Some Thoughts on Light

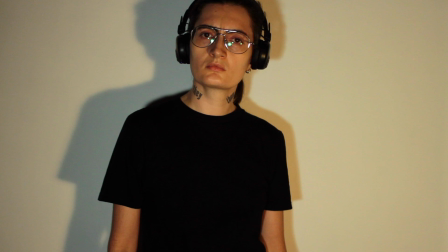(8:14)
It's a bit like sunlight passing through white curtains, or through a layer of clouds on an overcast day. At home, you can sometimes point the light at a white wall or ceiling nearby and bounce the light onto your scene, instead of pointing it at your subject directly, getting more diffuse light that way.
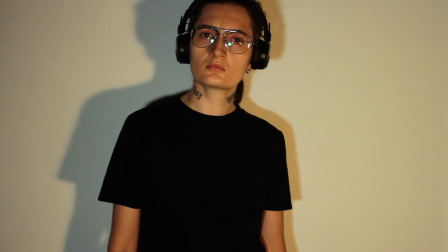(8:32)
I don't have that option in this location, but I could use a reflector, more on that later.
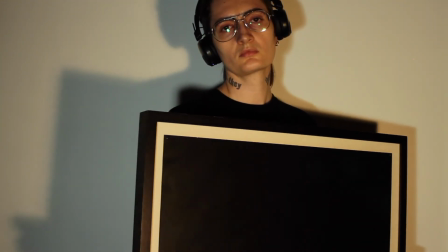(8:38)
If your light is not diffused and you have bright lights pointed directly at your scene, you can end up with glare on any reflective surfaces.
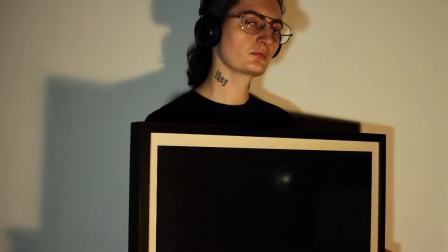(8:46)
Here you can see it in my glasses and on the frame of this poster.
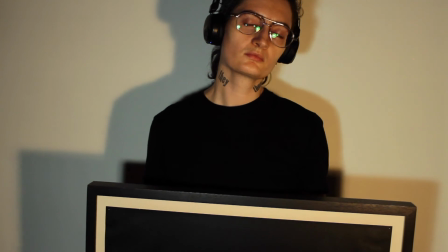(8:50)
If you have anything reflective in your shot, you want to keep an eye out for glare as you figure out exactly where to place your lights.
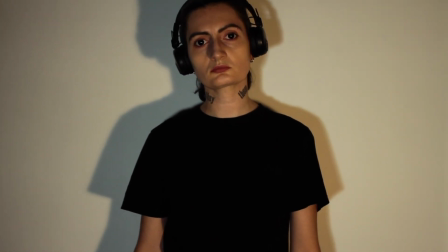(8:57)
Here now I have put in some contact lenses, as well as some makeup to make my face a little less shiny.
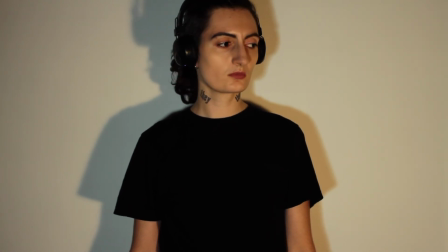(9:04)
Note how the light and shadows on the two sides here look slightly different in color. I'm using two of the same lights with different color temperature light bulbs.
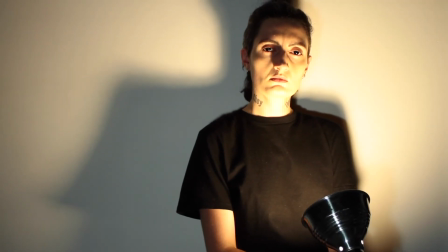(9:14)
One is a warm light bulb and one is a cool daylight style light bulb.
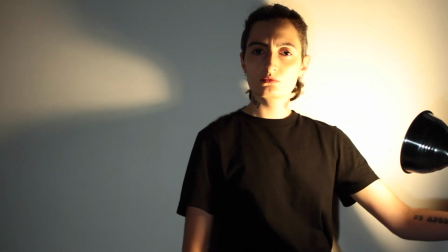(9:19)
I highly recommend having some daylight style light bulbs around at home.
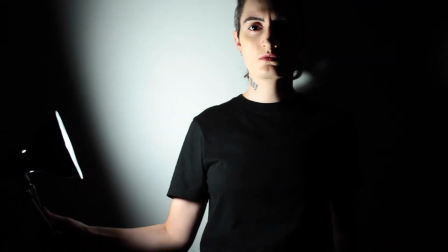(9:24)
I find they work better for photos and video. Here you can see the difference between the color of the bulbs with the same camera settings.
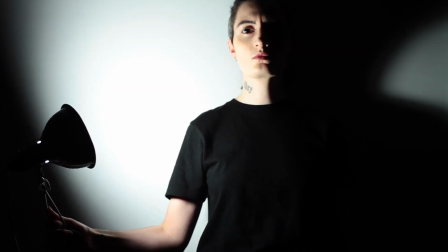(9:31)
I'm just using a couple of clip lights that I had laying around.
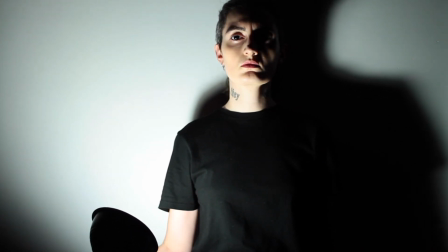(9:35)
A clip light like this is often listed as a clamped work light with an aluminum reflector,
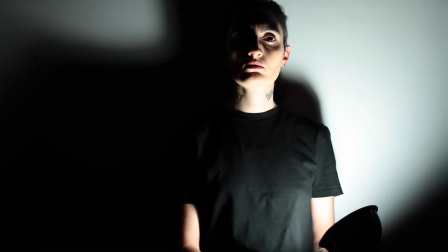(9:41)
and you can generally find them at any hardware store. A small one like this is less than $10.
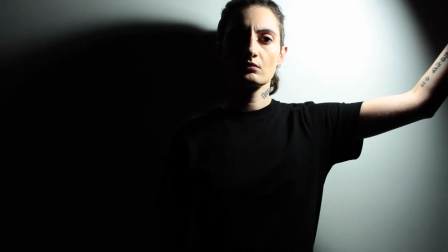(9:47)
Notice how changing the angle of this one light drastically affects the way my face looks. think about how perceptions about age,
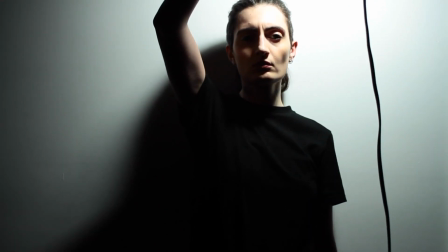(9:56)
gender, beauty, demeanor, or emotion might be influenced simply by the angle of light.
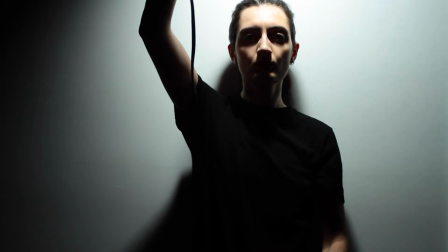(10:02)
I'm using a person as the example here,
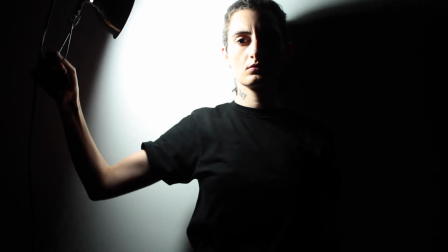(10:04)
but think too about how lighting affects our perception of an object and its perceived importance or emotional implications.
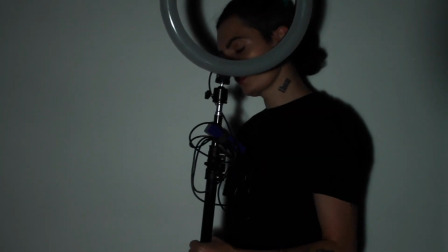(10:17)
Here is a more expensive option for lighting at home for filming that is extremely popular at the moment.
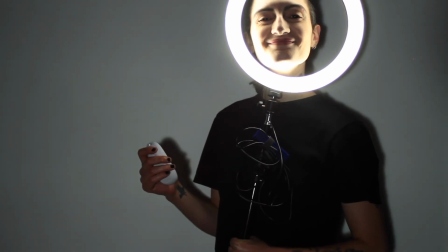(10:24)
This is called a ring light, as it's essentially a ring-shaped LED light.
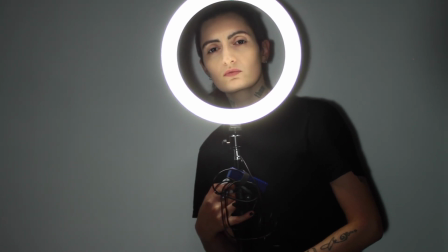(10:29)
One like this is around $80 because it's large and has full color options,
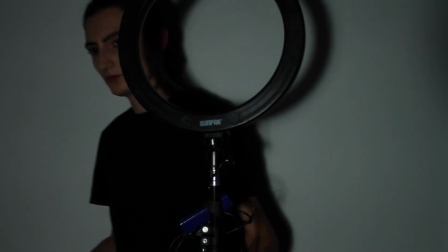(10:34)
but there are also tiny cheap ones you can get at the drugstore that clip onto your phone and just have a cool white light.
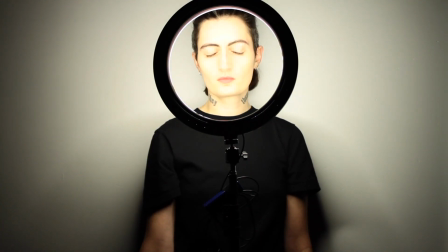(10:42)
Normally you would put your camera in the middle of the light, but here I want to show you a wider view.
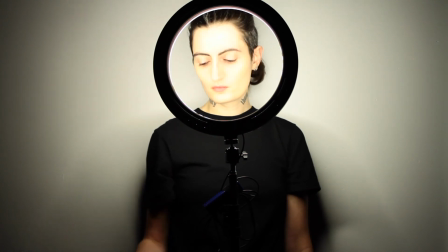(10:47)
Ring lights are popular with beauty vloggers because they light your face evenly and tend toward an image that is maybe even a little overexposed.
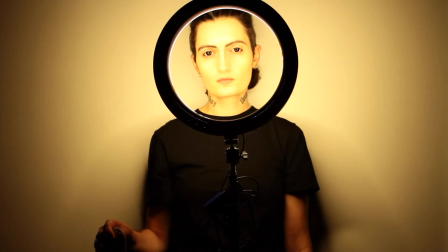(10:56)
And this looks very smoothed out, almost mannequin-like, eliminating any dark shadows on the face.
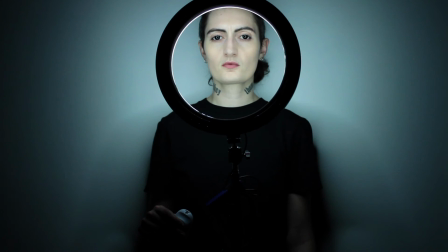(11:03)
Compare this to the heavily shadowed lighting from earlier. Here too we have a cool white light and a warm white light.
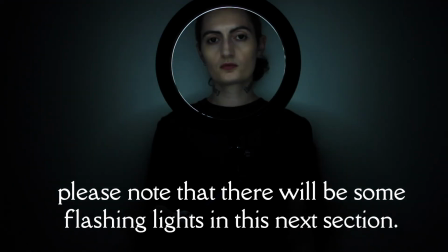(11:11)
And with my white balance settings here, the warm light is extremely orange.
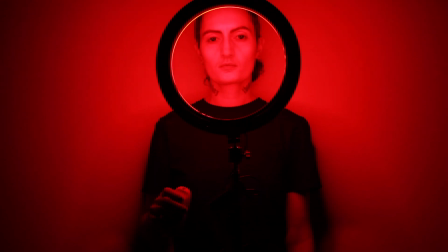(11:16)
More expensive lights sometimes have RGB LEDs, allowing you to change the color of your light.
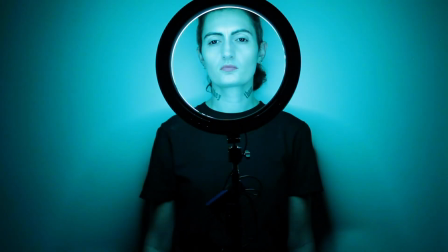(11:27)
Some also have strobing settings. How do the different colors of light change the tone of a scene?
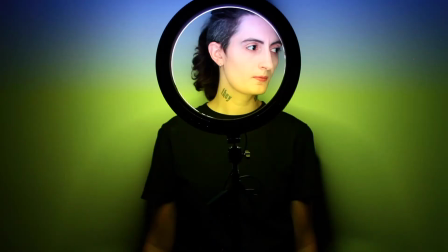(11:34)
How might strobing or changing lights affect our perception of an action?
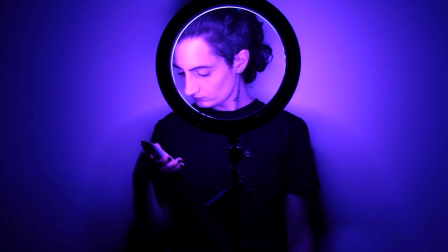(11:43)
Fortunately, to adjust the color of your light,
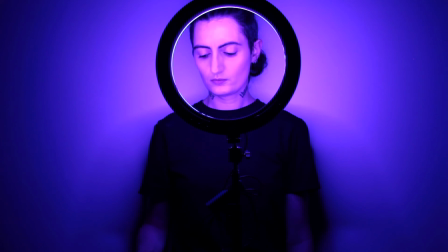(11:46)
you don't necessarily need to impulse purchase an $80 RGB ring light while having a minor emotional crisis while stuck inside your home.
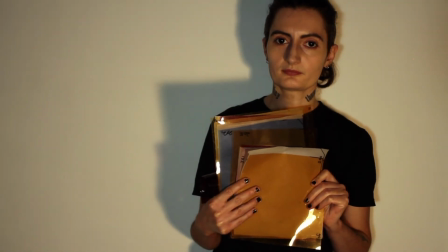(11:54)
Here we have lighting gels. The Media Center has gel kits with a few different colors available.
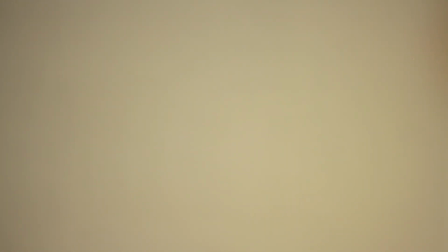(12:01)
Lighting gels are also pretty affordable, and if you take care of them, you can keep using them for a while.
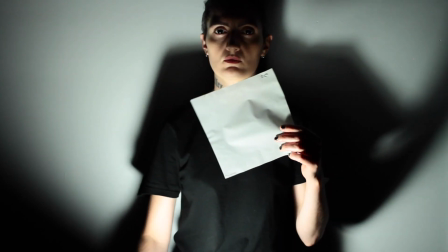(12:07)
It's basically just a piece of tinted plastic you shine light through. Important safety note.
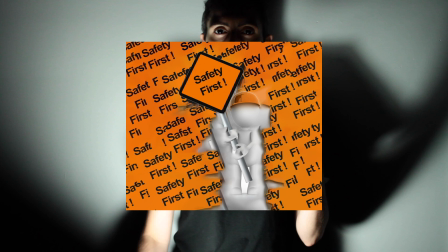(12:15)
LED lights generally do not get hot to the touch, even after having been on for a while, which is part of why people like to use them.